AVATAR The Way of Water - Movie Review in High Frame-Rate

I know James Cameron can get very high budget for his movies, but even he has limits, and I believe this may very well have been one of them, as I would honestly be shocked if he wouldn't have wanted to do more at a high frame rate as well.
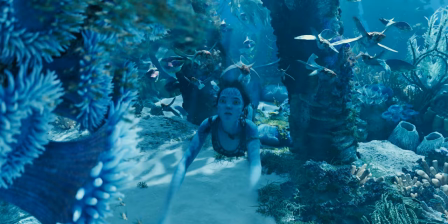[8:30]
But even with all that, it's definitely a step up from the standard frame rate presentation. But enough of high frame rates. For all the other technical aspects, they're flawless. The rendering quality is impeccable and except for a few materials that looked slightly off and two shots where the animation didn't look perfect,
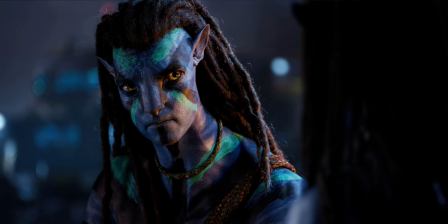[8:47]
everything else is just that. Perfect. The rendering of the skin, eyes and hair is meticulous. The animation of the nuanced facial movement is a step above everything else out there,
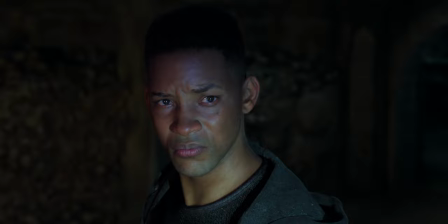[8:57]
the only movie that can match it is the rendering of a young Will Smith and Gemini man which was also done by Weta at a higher frame rate.
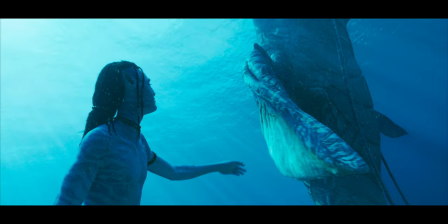[9:04]
But what blows everything else out of the water is the rendering of the water itself. I know, bad pun, but I had to do it.
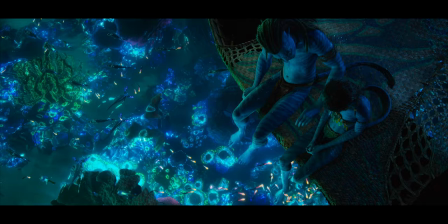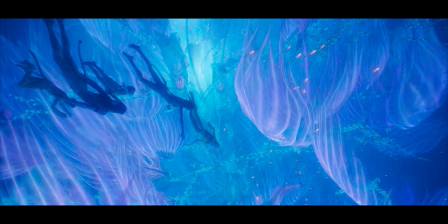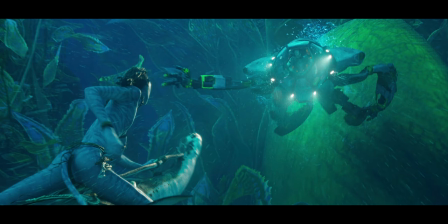[9:26]
As I mentioned in my trailer analysis, the water rendering is one of the, if not the, hardest things to get right.
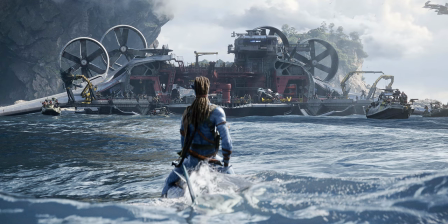[9:31]
Because not only do you have to get the visual aspects right like reflections, refractions, caustics etc but you also have to handle its movement correctly. And it's not just the way the water moves on the surface and the waves that are created but also its velocity and kinetic energy and the impact it has on all elements on water and the effect all of those elements have on it. And I'm not only talking about flora and fauna down there but also about trapped and exhausted air as well as propelled water created by the movement from people, creatures, machinery and the waves. The simulations of all these things alone must have been ridiculously exhaustive,
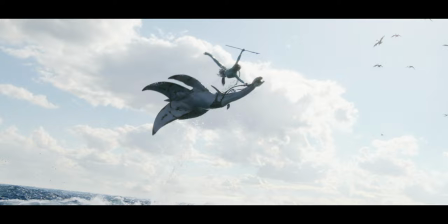[10:06]
and that's before we get to the topic of calculating the effect water has on the light penetrating it in the way it's scattered and diffracted before it hits the subject. And it's shocking how real it looks and behaves, mainly because due to us coming into contact with water every day, we know its properties and behavior perfectly well.
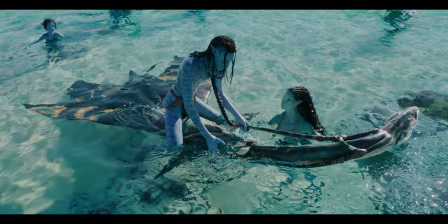[10:24]
And it still looks perfect.
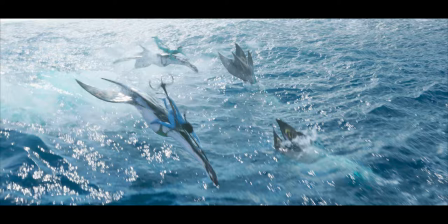[10:27]
There are VFX companies that have dedicated and specialized themselves the rendering of water alone and nothing has come even close to this level of fidelity.
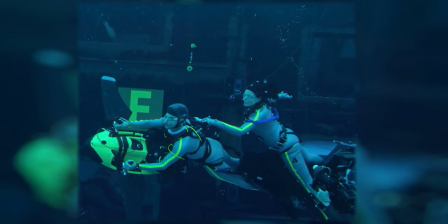[10:36]
And the thing that cements all of this is the amount of care that was put into making the underwater movement of the characters look real by actually motion capturing them underwater.
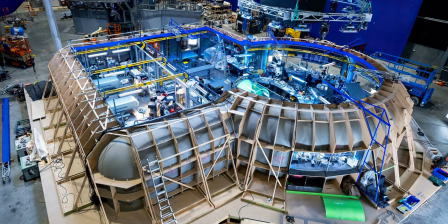[10:44]
They built a 900 000 gallon tank that could mimic the ocean's kinetics,
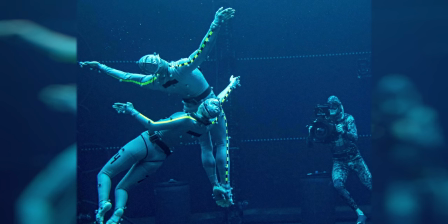[10:49]
develop special underwater motion capture suits, modify the infrared sensors used to capture the data of their movement to work in water,
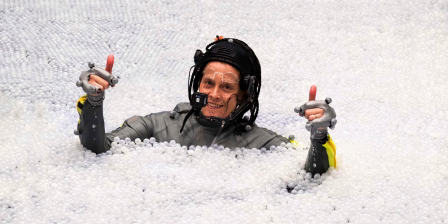[10:57]
and then occluded the entire surface of the water tank with diffuse white plastic balls to eliminate the light frequencies that would interfere with their motion capture. And while they were doing all that,
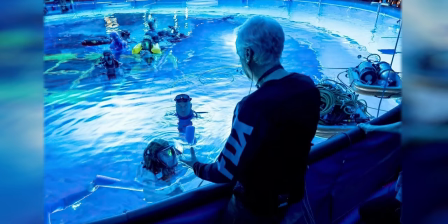[11:07]
the cast learned how to free dive and hold their breath for between 5-7 minutes so they could perform all of the underwater scenes without a mask, to create a realistic motion and performance capture for those scenes. Up to 7 minutes! Out of curiosity, I timed myself, I got to 73 seconds, and I almost passed out.
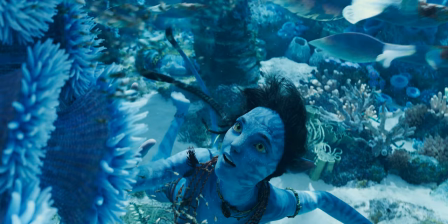They also built a new 3D camera setup based on Sony's latest full-frame cinema camera, the Sony Venice, and its Rialto system,
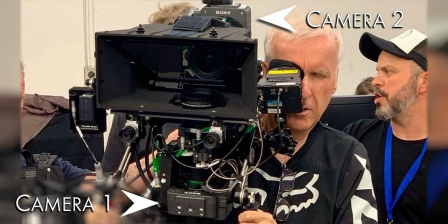[11:45]
which was able to shoot up to 6k resolution while also being able to detach its sensor block from the processing unit.
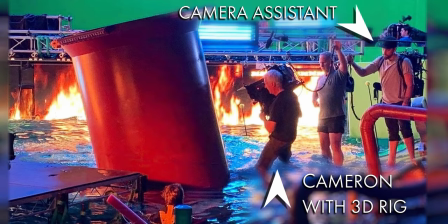[11:51]
These two camera elements are then tethered together over a distance of up to 20 feet, which meant that the actual camera could be carried by an assistant while the camera operator was free to handle the comparatively small and lightweight stereoscopic 3D rig.